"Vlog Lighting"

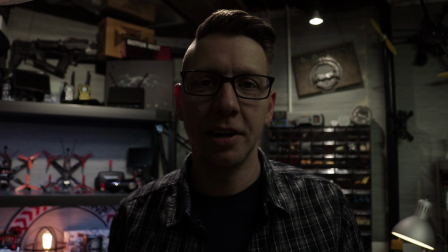8s
What's up? Key light off, backlight off, set light off.
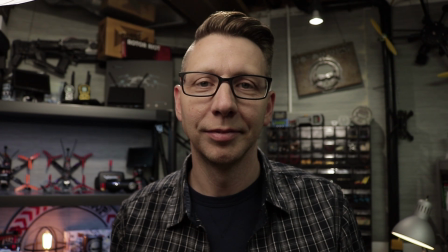Is that fun? All right, so my last vlog, I showed a lighting setup in my other room, and there was a lot of questions on it, and it seemed like a lot of interest, and people wanted to see more stuff like that.
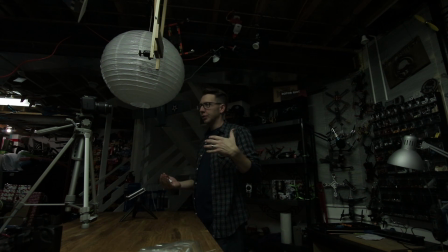39s
I set up another lighting setup over here just to kind of talk about the basic principle of how I set up lights. So some people have heard of what's called three-point lighting.
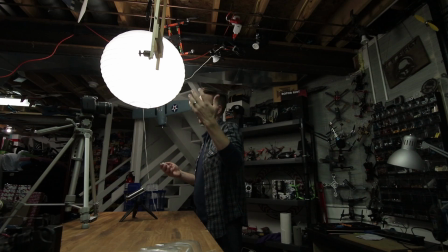49s
It consists of a key light, a fill light, or I'm using the ambient light as my fill, and a backlight.
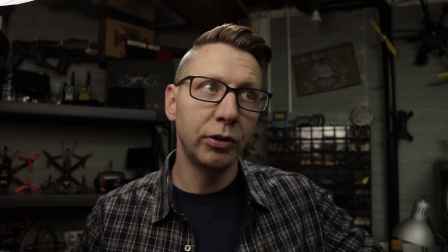57s
So, but the problem is that's just for the subject. I think one of the most important pieces that really ties it all together is the set lighting.
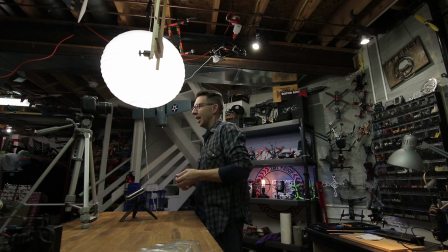66s
That is the background there. So I put a lot of work into the set lighting.
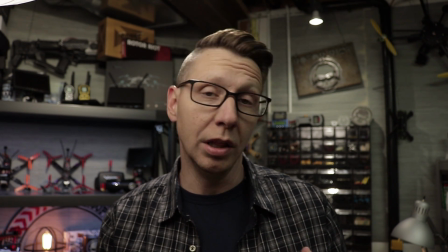71s
The three-point lighting is fairly straightforward. You can still do a lot with it. So let's break this down and look at each one. So the first and probably most important, what I light around, is the key light.
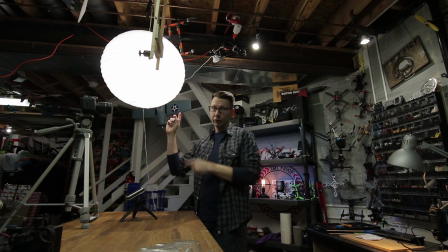83s
And that's this light right here. So you can see it's a China lantern. This one's a 36-inch, and it has two LED daylight balanced bulbs in it. And I use this for a big soft box, and they're really nice because you just put it right there,
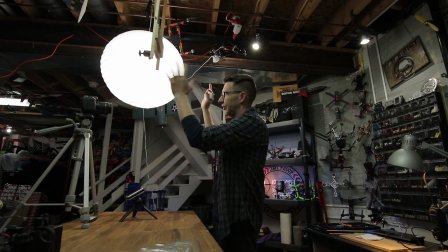99s
and no matter where you move around it, it's just still 36 inches because it's a sphere.
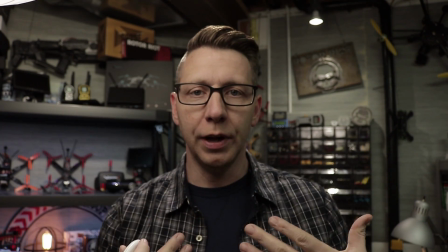106s
That's my key light, and what I do is I expose my camera so the flesh tones and everything is exposed properly for that key light.
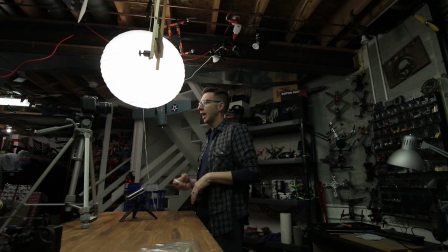113s
Let me turn everything off here for a second. So that's the key light. So I expose for this image here.
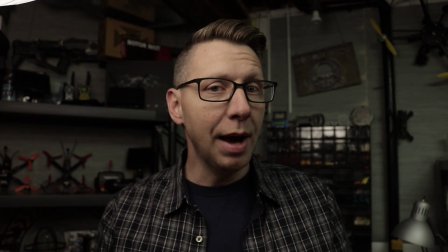118s
It doesn't look bad, but you add a backlight, or what I call an edge light.
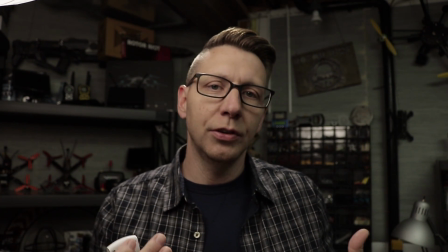124s
It just adds a nice edge that allows you to pull your subject away from the background.
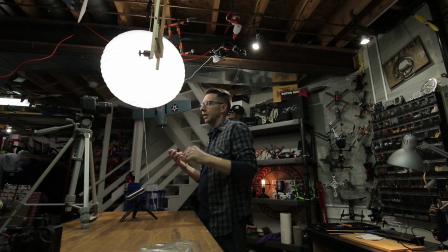128s
And then we have the set lighting.
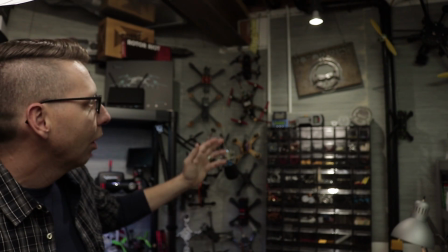131s
So the things that I like to do in a set lighting are, I like to have little specular highlights.
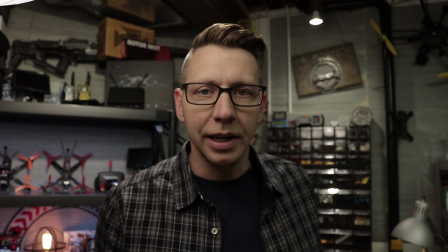138s
So if you don't know what a specular highlight is, that's those little hot spots.
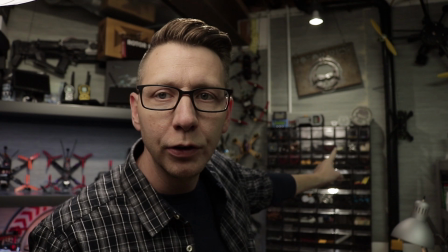142s
Let me see. See that right there? Those little tiny pinpoint hot spots that you get.
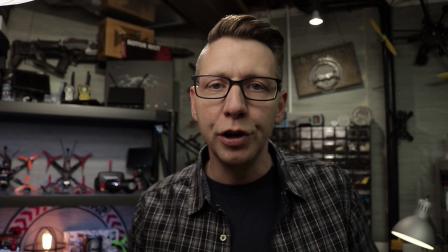151s
Actually, I'm going to fix this. There. I like to actually have it where you can see the different lights in the background, the actual light fixture itself.
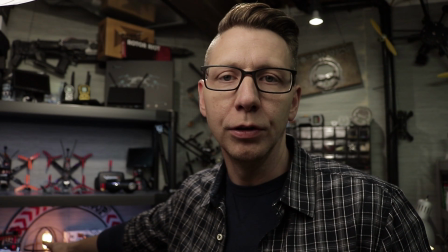160s
It just makes it a little more interesting. You can see over here I have a little tabletop fixture with a old-timey bulb in it.
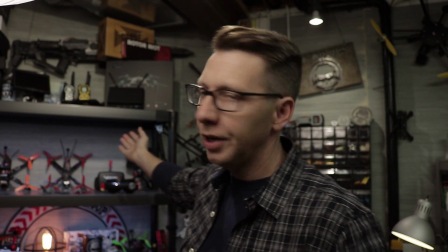168s
And then underneath here, it's kind of hard to see,
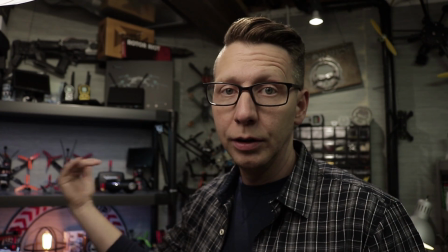172s
but I have LED strips that illuminate and give kind of a nice fill light on each shelf.
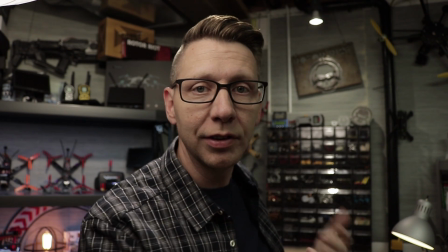179s
I have a top light here pointing down, and it gives a lot of contrast to the stuff below it.
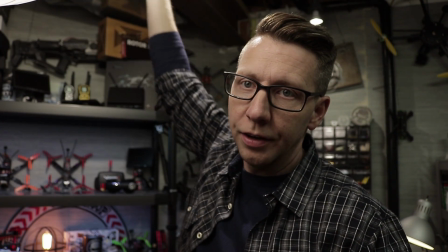183s
And then I have, I don't know if you can see here, there's just a light that helps illuminate the stuff on the shelves.
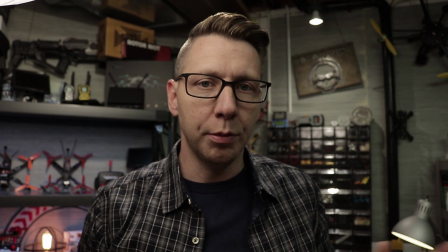190s
Now let's look at each one of these layers by themselves. So I'm going to turn them all out.
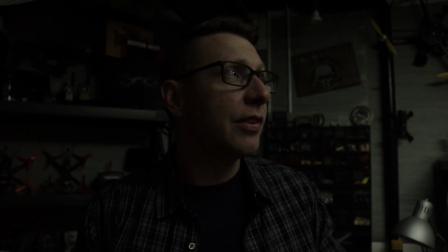195s
So this is my ambient light. This is the light that is naturally in the basement.
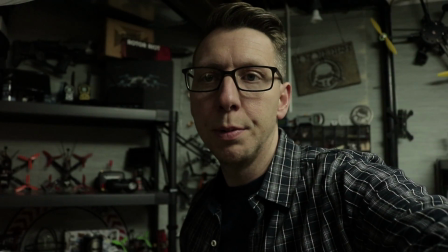201s
And if I were to expose for that, I'm just going to pump up the ISO. So that's a little overexposed.
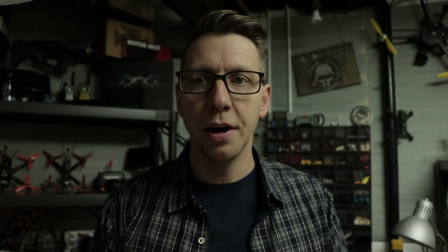207s
That's 1600 and that's 800 right there. So that's natural lighting.
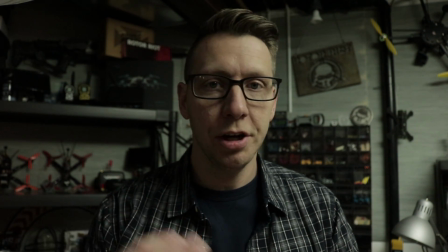212s
So this is how I would look if I just came down here, turned on a light, and set up the camera.
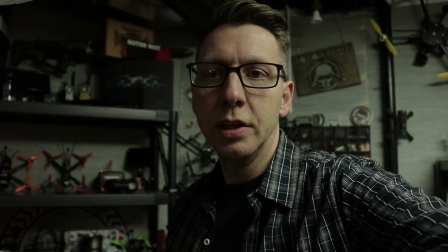217s
Let's put that back to where it was. Ooh.
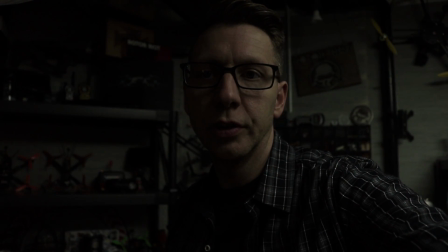222s
I'm at 200 ISO, which is that's a good place to be.
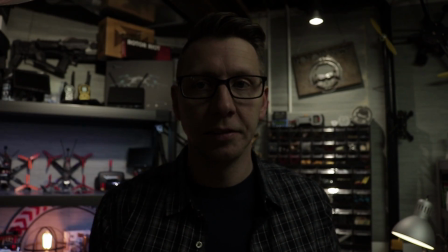227s
And let's look at just the set lighting. You can see there's just the set.
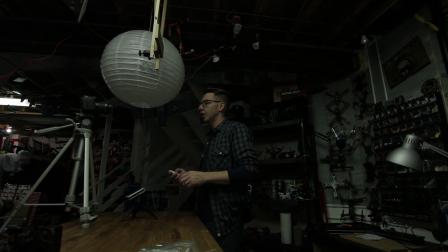234s
Let's see what it looks like with just the rim light or the edge light. There you go.
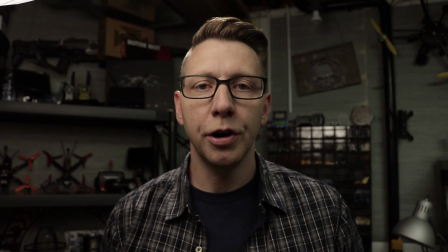239s
So that's the fill light and the backlight. So then once we turn our key back on, the background, we have all of our lights.
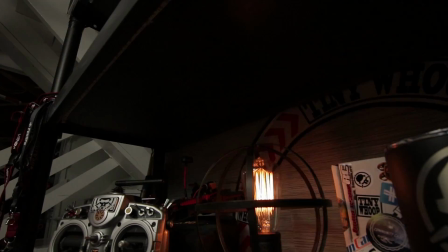247s
So this entire lighting setup is done with very simple, very inexpensive lights.
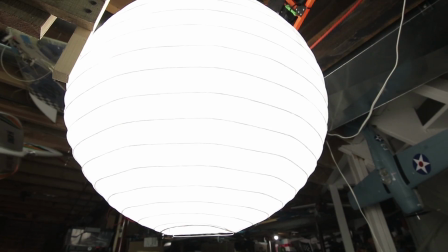252s
The Chinese lantern is only about $3 or $4 for the piece itself.